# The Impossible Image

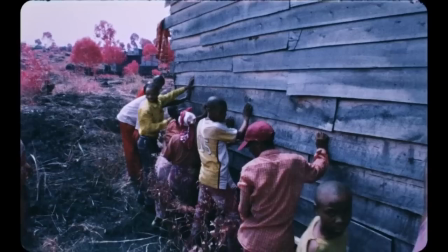and to me it spoke of internal displacement, fleeing violence.
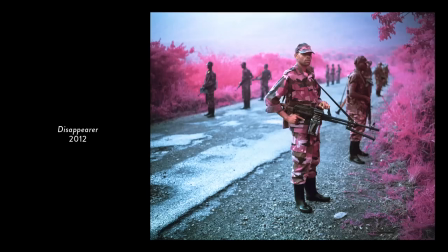The Congolese rebels that we visited had a very interesting reaction to the camera. It was very ambivalent. They were at the same time deeply defiant. They didn't want to be photographed and they made that very clear.
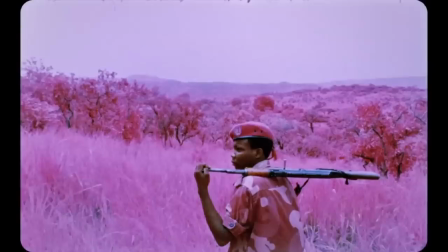So it was this aggressive sort of face-off with the camera. Not with you but with the lens. But at the same time they were posing. the rebels became very gestural and performative,
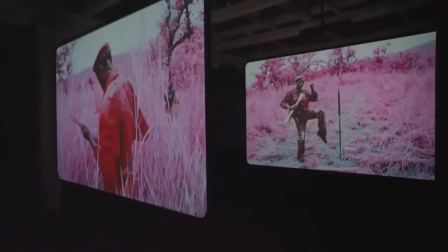very expressive in their poses. But it wasn't just posing, it was in their actions.
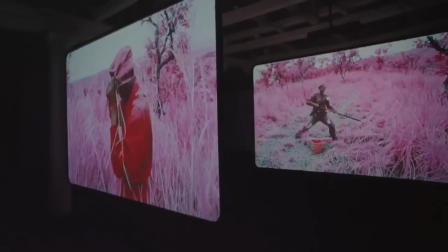They became extremely self-conscious, and they were striking these very macho postures.
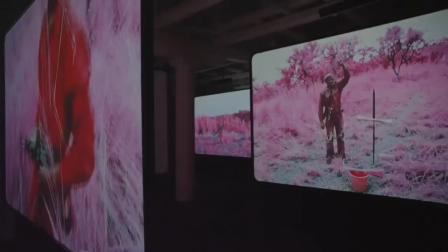So there was this oscillation or play between deeply vulnerable yet deeply sinister.
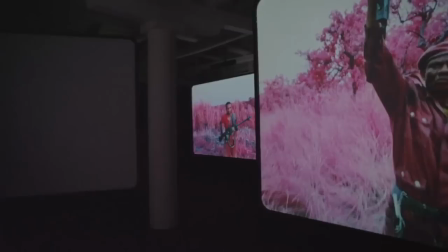And I think that's interesting when you look at the picture later, at least for me.
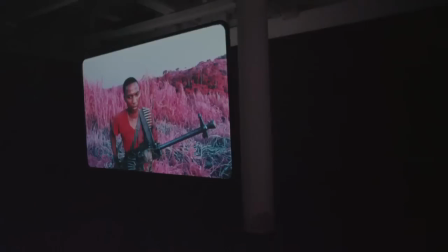The subject of the photograph is reminding the viewer of the author's presence because they're like staring straight back at you.
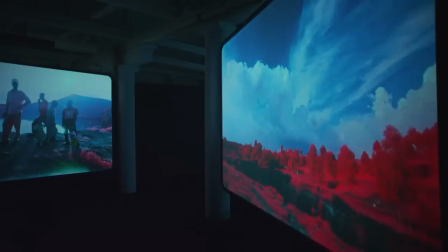Of primal importance to me is beauty. Beauty is one of the main lines to make people feel something.
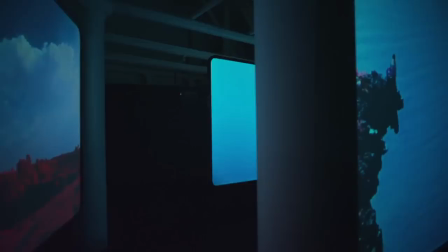It's the sharpest tool in the box. And if you're trying to make people feel something, if you're able to make it beautiful, then they'll sit up and listen.
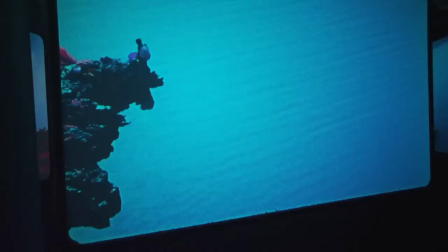and often if you make something that's derived from human suffering or from war,
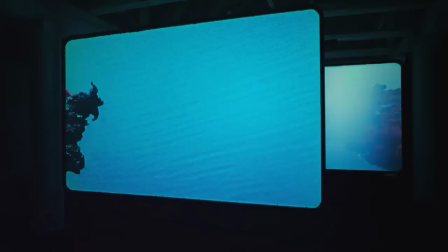if you represent that with beauty, and sometimes it is beautiful, that creates an ethical problem in the viewer's mind. And so then they're confused and angry and disoriented.
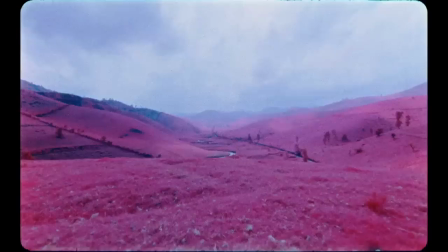And this is great because you've got them to actually think about the act of perception and how this imagery is produced and consumed.
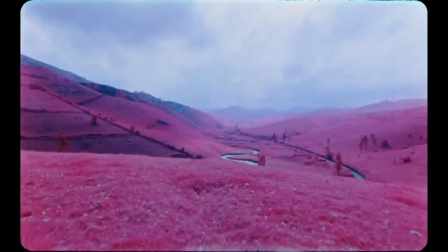in the Congolese work. I'm not even doing it through beauty, I'm just doing it through a colour, through the colour pink.
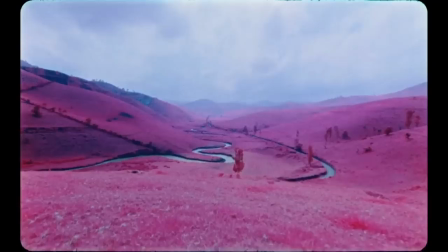People are so offended by the colour pink, it's just a feckin' colour. Honestly, how much more constructed is a pink photograph than a black and white photograph? Robert Capa was a black and white photographer man, but we don't see him black and white, but no, no, that's closer to Truth, the capital T.
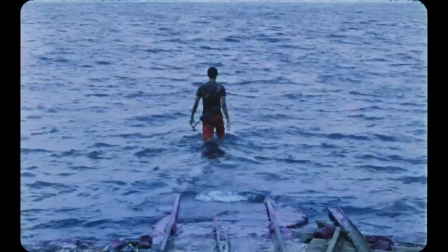In that respect, it's really about using the potential of contemporary art,
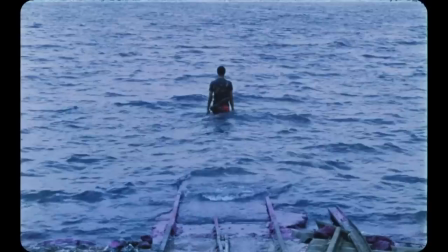the faculty of the sublime, the ability to make visible what's beyond the limits of language and to bring that to the ethical burden of bearing witness is to the documentary.